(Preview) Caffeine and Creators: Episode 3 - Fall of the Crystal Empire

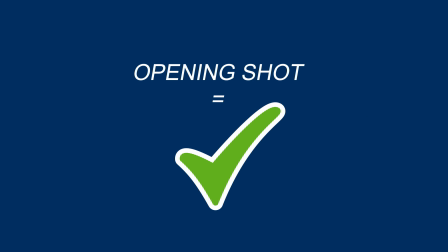The opening shots of the film is going to be one of the most important visuals you're going to work on throughout the production.
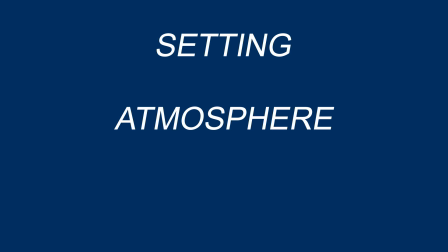It's how you sell your audience in the film you're about to watch. It sets the atmosphere and tone, it provides the first piece of visual information and storytelling,
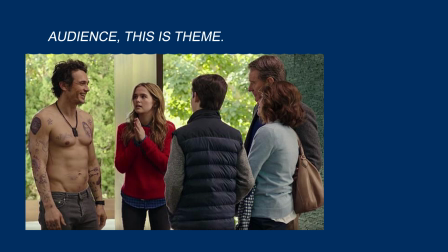it gives you a chance to introduce your audience to the elements of your theme or event problem as early as possible. A fantastic example of this is Her, a film where a man seeks connection with the people around him. He wants to love and be loved.
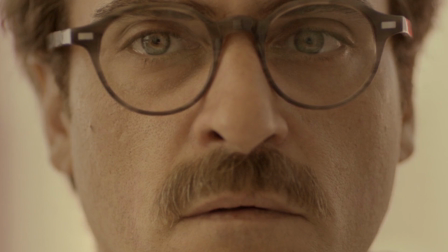The opening shot moves from the blackness with a simple title into a close-up of his face as he reads a letter about love and companionship. We see his isolation from the people and world around him right from the very first frame,
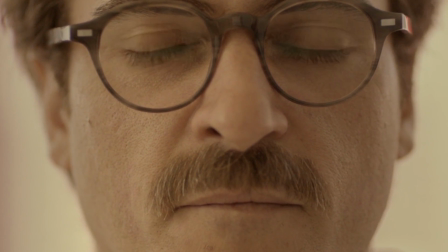and it instills a psychological understanding of the character that will reinforce our perception of him throughout the film.
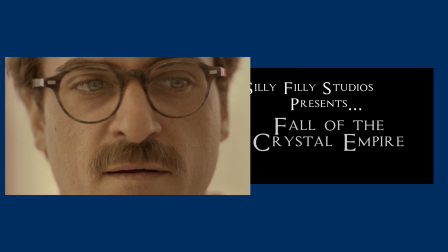In Fall of the Crystal Empire, they also choose to go with a black screen and a title in white, which can be very effective.
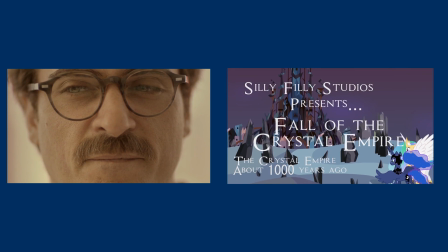I've used this myself in other occasions and I've enjoyed its use in other films. But why doesn't it work here?
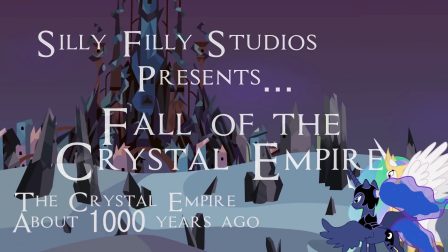The first major reaching is framing. The first thing the audience is likely to notice is the large spire on the left of the screen, as it's the largest thing we see.
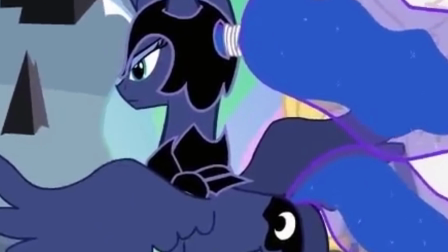Then our eyes are likely to drop to the opposite end of the screen, on the bottom right, where we see Luna and Celestia standing watching.
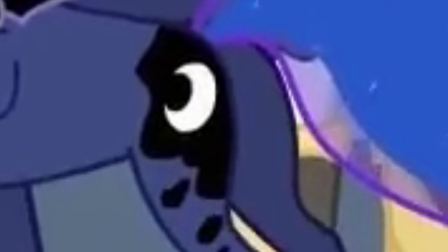This is because they're characters who are familiar with us, and because our eyes naturally seek out faces. Now, typically, this would be a phenomenal opening, if not for several mistakes.
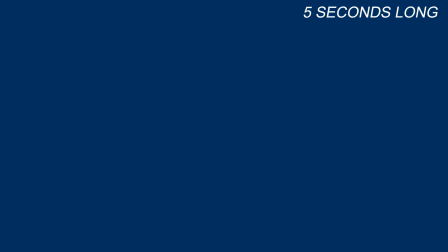The first is that it's far too short, lasting around 5 seconds. There's a lot of information for us to take in, the two objects of interest being on opposite ends of the screen, our brains still attempting to determine the location and world, and, even worse,
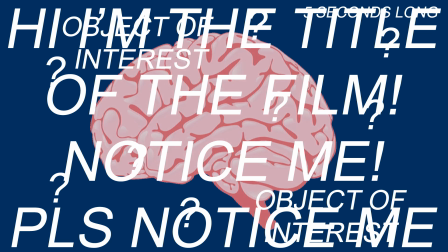there's text over the screen for the entire duration of the shot, meaning that we're not taking in the content of the shot because we're being forced to either read
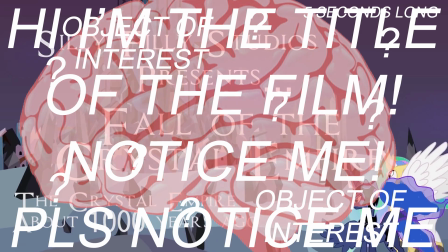the text or try and see what's happening on the shot behind the text.
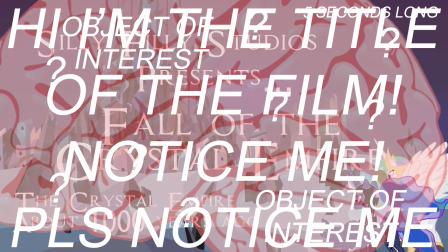And this isn't easy considering that the tower is cut off at the top, and the camera pans very quickly downward.
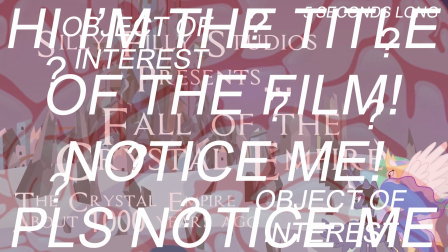Not to mention the tower's design is so spiky and formless that interpreting its shape is even more work for our brain.
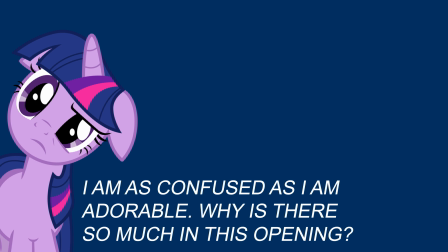That's a lot of information to process in the very first shot of the film, especially when it ends after 5 seconds,
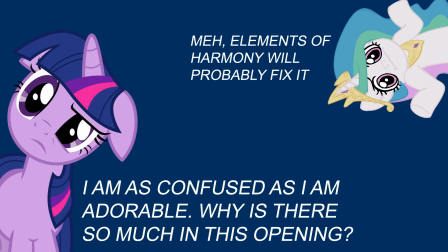and the characters start talking to us to present the story, which I'll get to in a moment. This is an opening shot that needed to be longer,
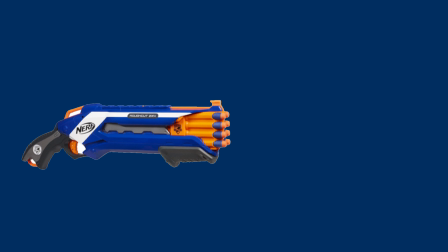more dramatic, and more well thought out. It's clear to see that imparting information about the setting was the most important thing to the director,
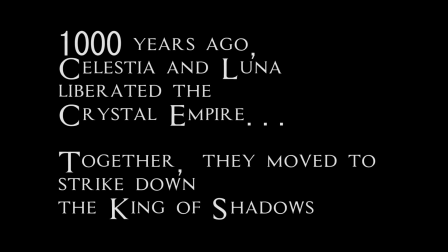but if he was already using the black title cards to do that, why didn't he just keep it that way and leave the opening shot unmolested?
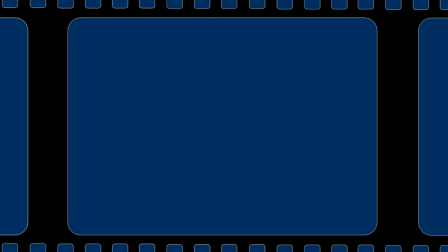This shot could be fixed by setting the camera further away from the objects of interest, letting us see the full size of the tower taking up the screen from the bottom left to the top left, without any hills in the way. Then, on the far right, standing on the edge of the mountain, are Luna and Celestia.
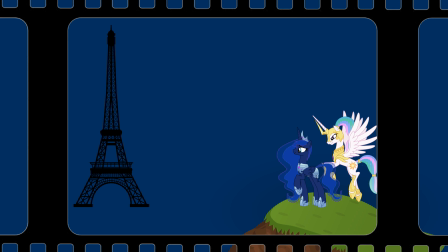If you want to have text, then use all the opening space we just left in the screen. But I'm still against that. The effect we have now is a more simplified but still powerful opening shot. The size difference between the tower and our protagonist is great enough that the antagonism feels foreboding right from the start.
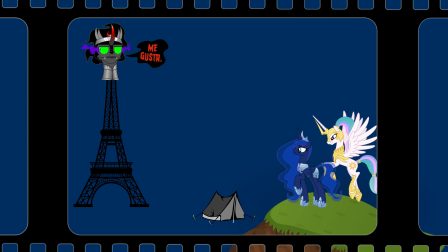We have a visual metaphor of what these two have to conquer. I would also recommend littering the ground at the bottom with small fires like the aftermath of a great battle. Let us see the consequences of Sombra's actions, and allow us to see more reason for the anger that Celestia seems to bear to him later in the film. If you really want to hammer in the point, maybe open with an entirely different shot, showing the consequences of the battle right from the start. I'm going to take an example from a brief animation Stable-Tech Studios did a few years ago.
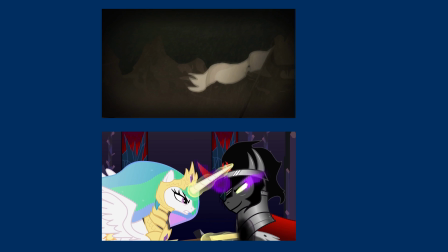Now, I'm using this example purely for the content of the frame, not for the color grading, because that clashes very heavily with the aesthetic of the film. Okay, so here's my mock-up of a potential opening.